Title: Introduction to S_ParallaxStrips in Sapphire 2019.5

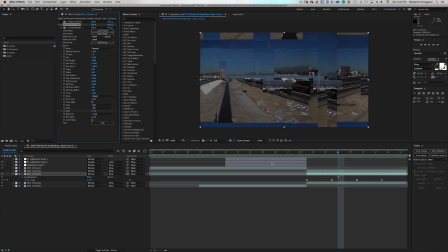492s
And what I did was I did hold keyframes of the seed amount, so it just gave this kind of jittery look all the way through it.
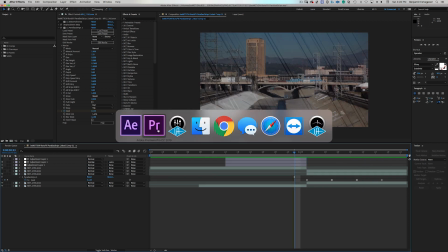503s
So that is what I did for this base layer right here.
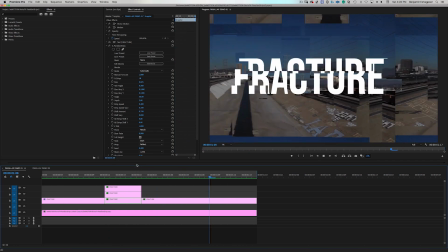508s
So now let me show you what I did with the text layer on top.
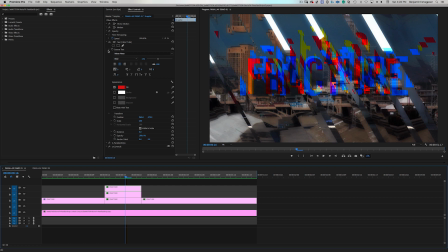514s
So I've got three different text layers right here, and each text layer is a different color, as you can see right here. Where did the text fill layer? There we go. So I went ahead and
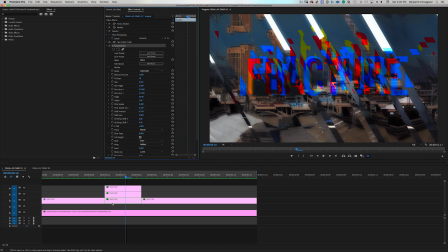531s
I applied parallax strips to these individual text layers.
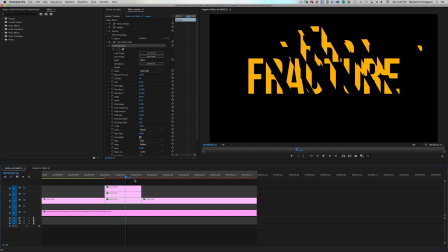535s
Let's solo this. So as you can see kind of right here what's going on, there we go. So it is giving kind of this funky fractured look to this piece of text.
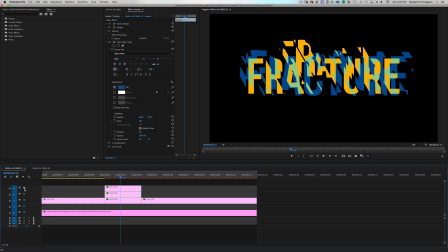551s
And then of course I added another layer on top of that, and then another layer on top of that to kind of give this this RGB separation kind of look of this particular portion of the text.
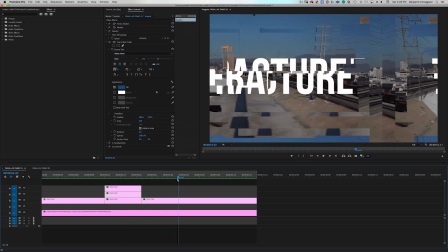567s
And then let's unhide all of this. And then of course we go to this particular text layer right here.
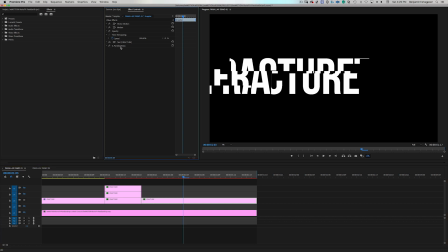574s
And I have parallax strips attached to that as well too, and doing some kind of fun stuff going on right there with the fractured text look with that as well too.
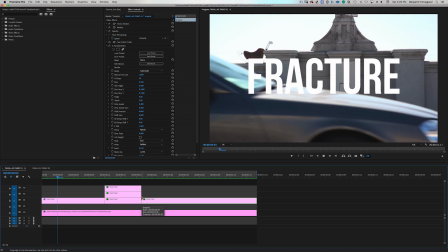590s
And it gives us this nice overall kind of look.
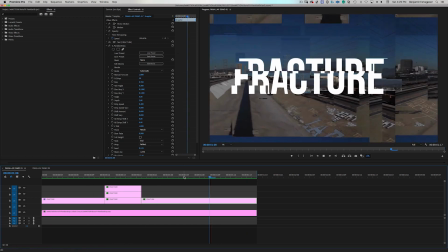594s
So you can use, you can apply parallax strips to text layers as well to do some fun things with it. And that's all I have for parallax strips.
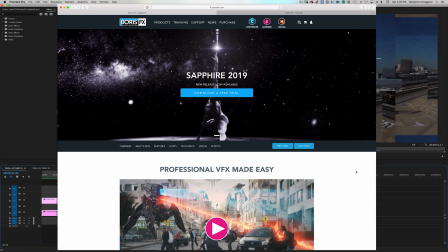607s
So don't forget to go to boriseffects.com to download a free trial.
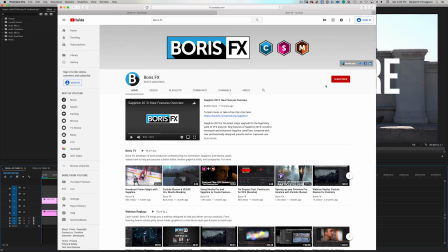613s
And don't forget to go to the Boris Effects YouTube channel and hit subscribe to see more videos just like this one.
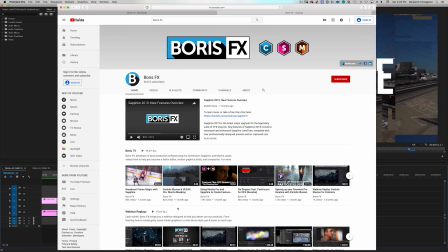621s
That's it for me. Bye for now.